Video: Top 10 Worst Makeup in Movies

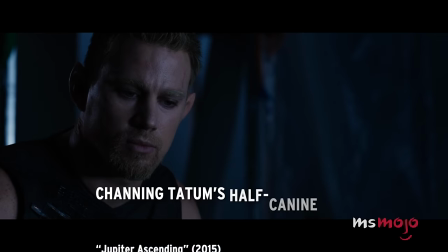(4:09) Long as Abe's got one Gatman standing, he's gonna be hunting you till his dying day.
Number 6, Channing Tatum's half-canine transformation, Jupiter Ascending.
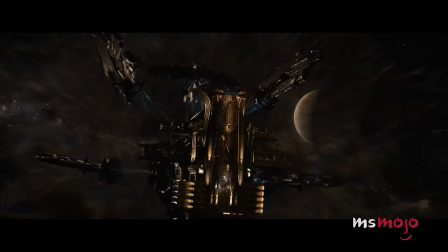(4:17)
2015's sci-fi odyssey Jupiter Ascending was a box office bomb, and even went on to be nominated for a handful of Razzies.
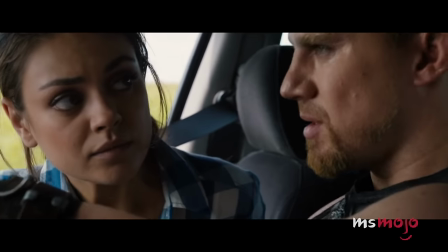(4:25)
Despite having an all-star cast including Mila Kunis, Eddie Redmayne, and Channing Tatum,
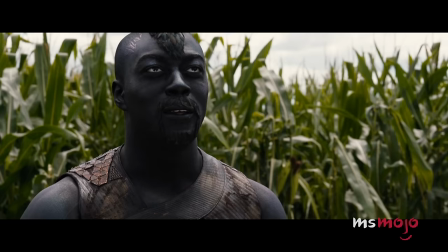(4:30)
Jupiter Ascending was pulled apart by both critics and moviegoers.
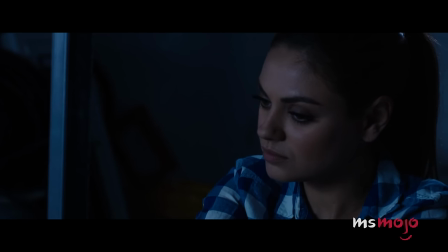(4:35)
Even the film's makeup design wasn't safe from their criticism.
Jupiter, is that your name?
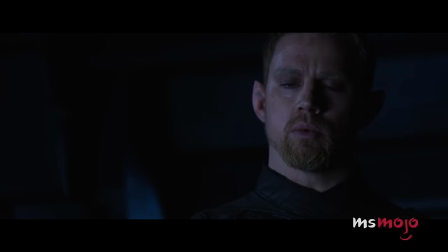(4:42) Arena.
Tatum's character, Kane Wise, is supposed to be a half-human and half-dog.
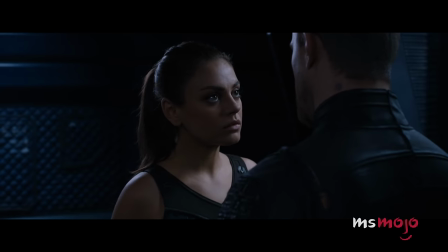(4:47)
However, thanks to some pointy ears and contact lenses, Wise looks more like celestial elf than canine. I have more in common with a dog than I have with you. I love dogs.
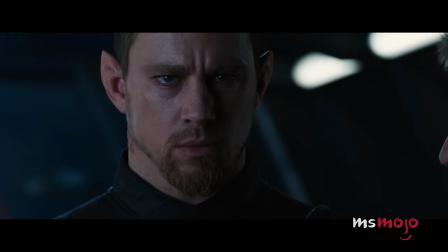(4:56)
Between the heavy eyeliner and frosted beard, we're not sure what the desired effect was supposed to be, but it's definitely otherworldly.
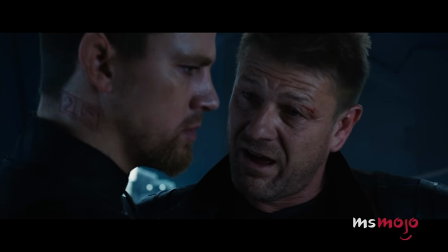(5:04) You get down there, and you start digging.
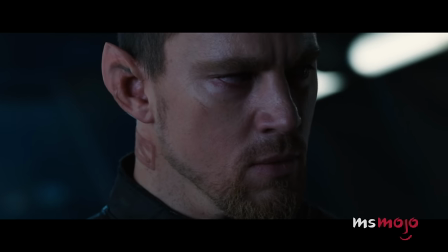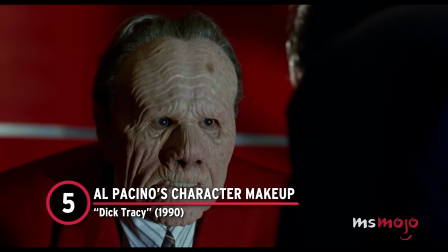(5:13)
Number 5, Al Pacino's character makeup, Dick Tracy.
Dirty lips. You need a bat.
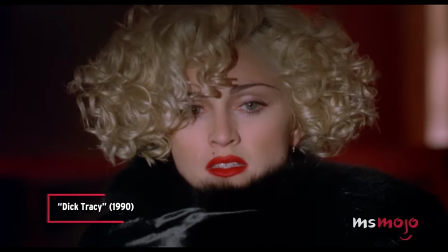(5:21) Not the bat!
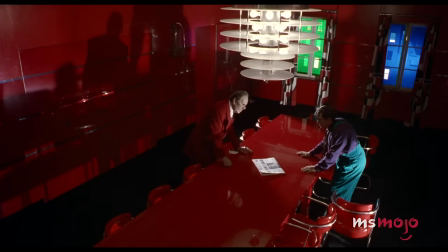(5:23)
Sure, Dick Tracy is based on a famed comic strip, so cartoonish elements were bound to find their way into the 1990 live-action movie adaptation.
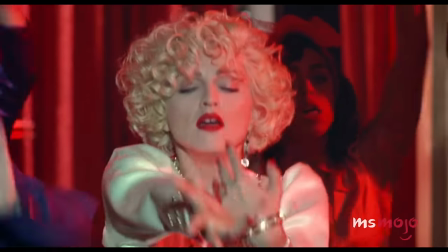(5:31)
That being said, Al Pacino's appearance looks like it leapt right off the page.
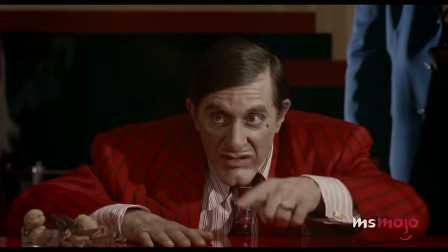(5:40)
The renowned actor portrayed mobster Alfonso Big Boy Caprice,
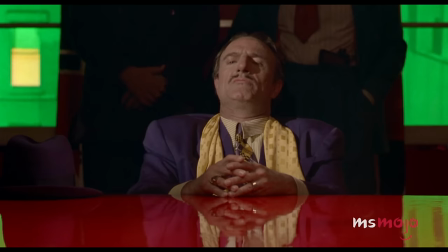(5:45)
and the design team strove to honor Chester Gould's illustrations by making the character's appearances similar to the source material.
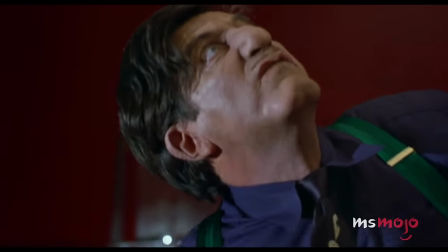(5:52)
What resulted was Pacino's face covered in heavy prosthetics, including an exaggerated bulbous chin and the appearance of larger eyes.
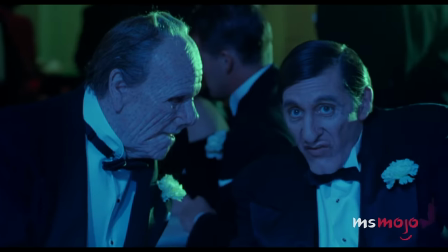(6:00) I got to hand it to you, big boy. You got the best brows in town, top drawer.
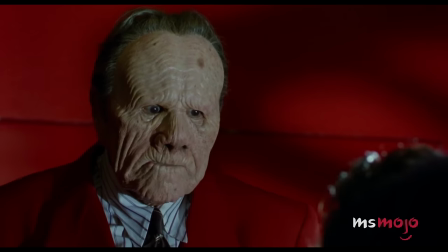(6:04)
Nothing about him looked vaguely human, but since the team was striving for an animated look, this one might just be a success.
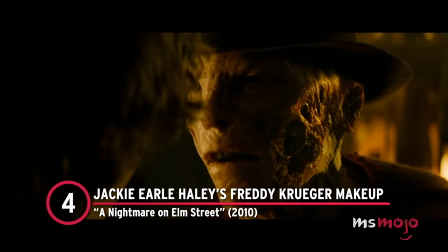(6:12)
Number 4, Jackie Earle Haley's Freddy Krueger makeup, A Nightmare on Elm Street.
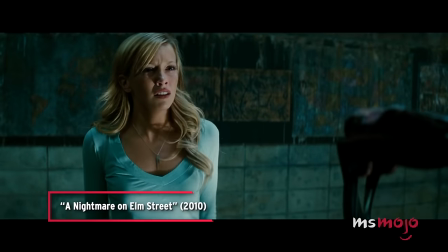(6:18) You have nothing to worry about. This won't hurt.
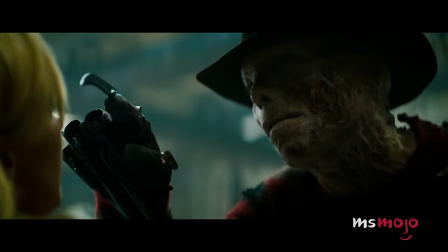(6:25) One little bit.
This makeover transformation is terrifying for all the wrong reasons.
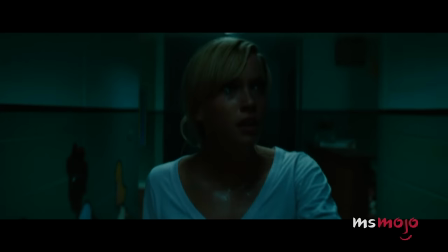(6:34)
In 2010, the horror franchise A Nightmare on Elm Street resurrected its villainous killer,
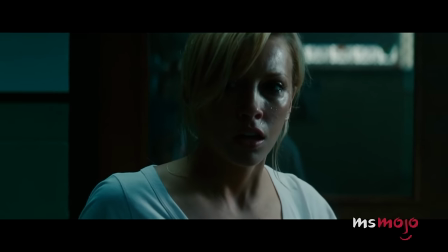(6:39)
Freddy Krueger, to scare a new generation of moviegoers.
Ready or not,
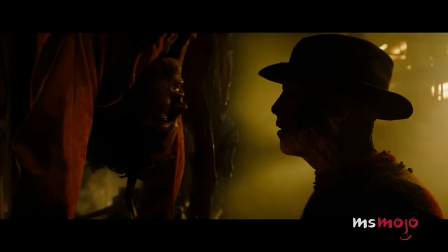(6:47) here I come.
Actor Jackie Earle Haley assumed the role that Robert Englund made famous.
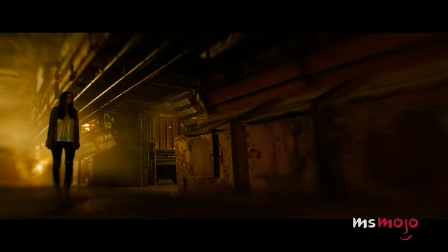(6:54)
Instead of replicating Krueger's look from the 80s, however, they opted to go for a more realistic take on the character.
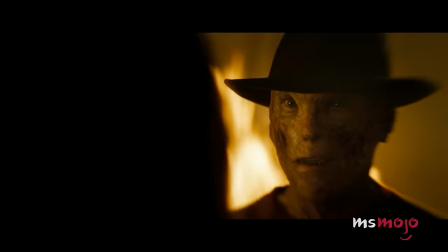(7:00) Little Nancy, now that you got me, what game do you want to play next?
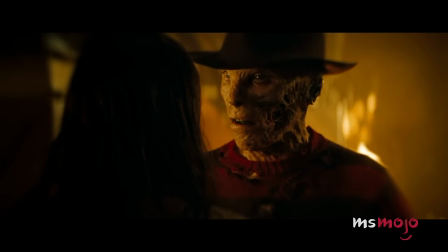(7:05)
In an attempt to make his skin look burnt, the crew used a mix of makeup and CGI.
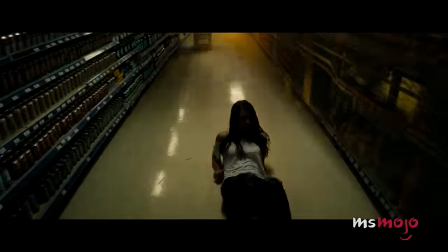(7:10)
However, he kind of just looks like he's melting rather than burned, and it's just not as scary as the OG Freddy.
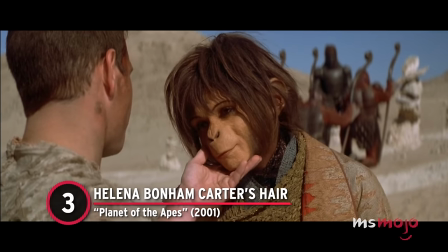(7:18)
Number 3, Helena Bonham Carter's hair, Planet of the Apes.
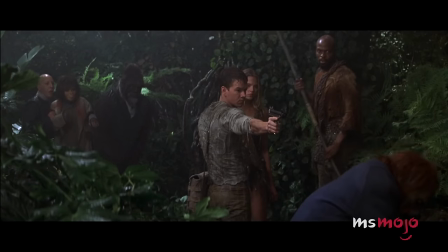(7:23)
Tim Burton's 2001 endeavor, Planet of the Apes, was incredibly ambitious.
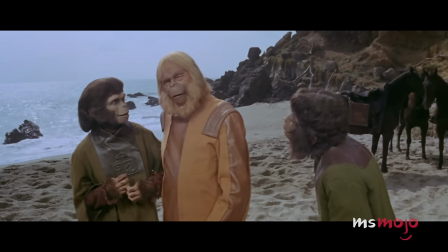(7:28)
It was remaking an iconic 1968 cinematic classic, which meant it had big shoes to fill.
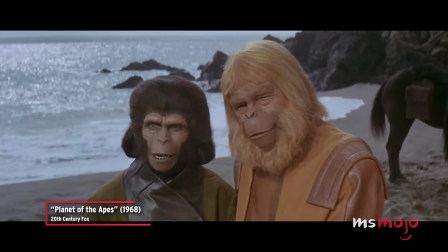(7:34) What will he find out there, Doctor? His destiny.
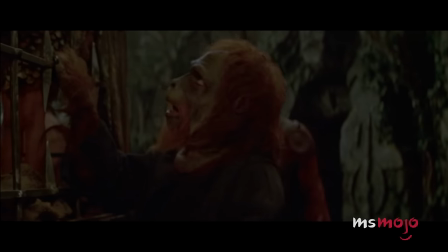(7:39)
One of its biggest undertakings was turning its cast into apes.
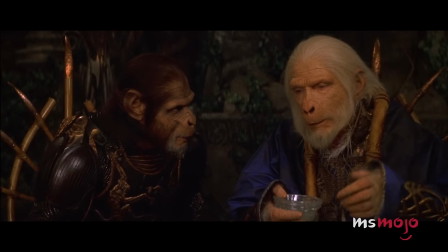(7:44)
Just like its predecessor, the film's makeup design was crucial to its success, and thanks to the prosthetics designed by Rick Baker, it pulled it off.
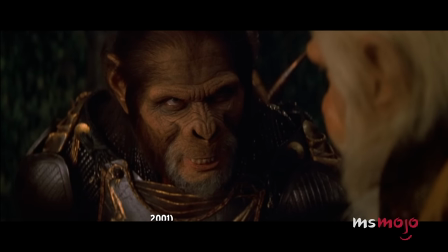(7:52) Extremism in defense of apes is no vice, Senator.
Even critics highlighted Baker's works in their reviews.
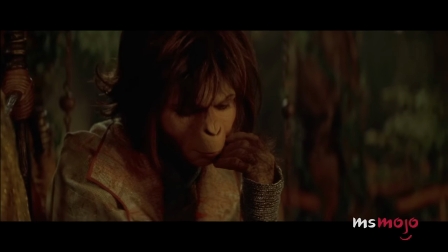(7:59)
However, there was one transformation that just didn't land. While Helena Bonham Carter's prosthetics looked great, her wig, not so much.
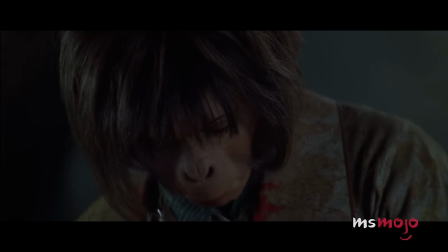(8:08)
Why should it be so difficult? Not only did her character's hair look styled and blown out, it also had highlights.
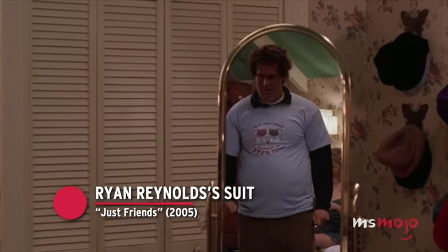(8:15)
Number 2, Ryan Reynolds' suit, Just Friends.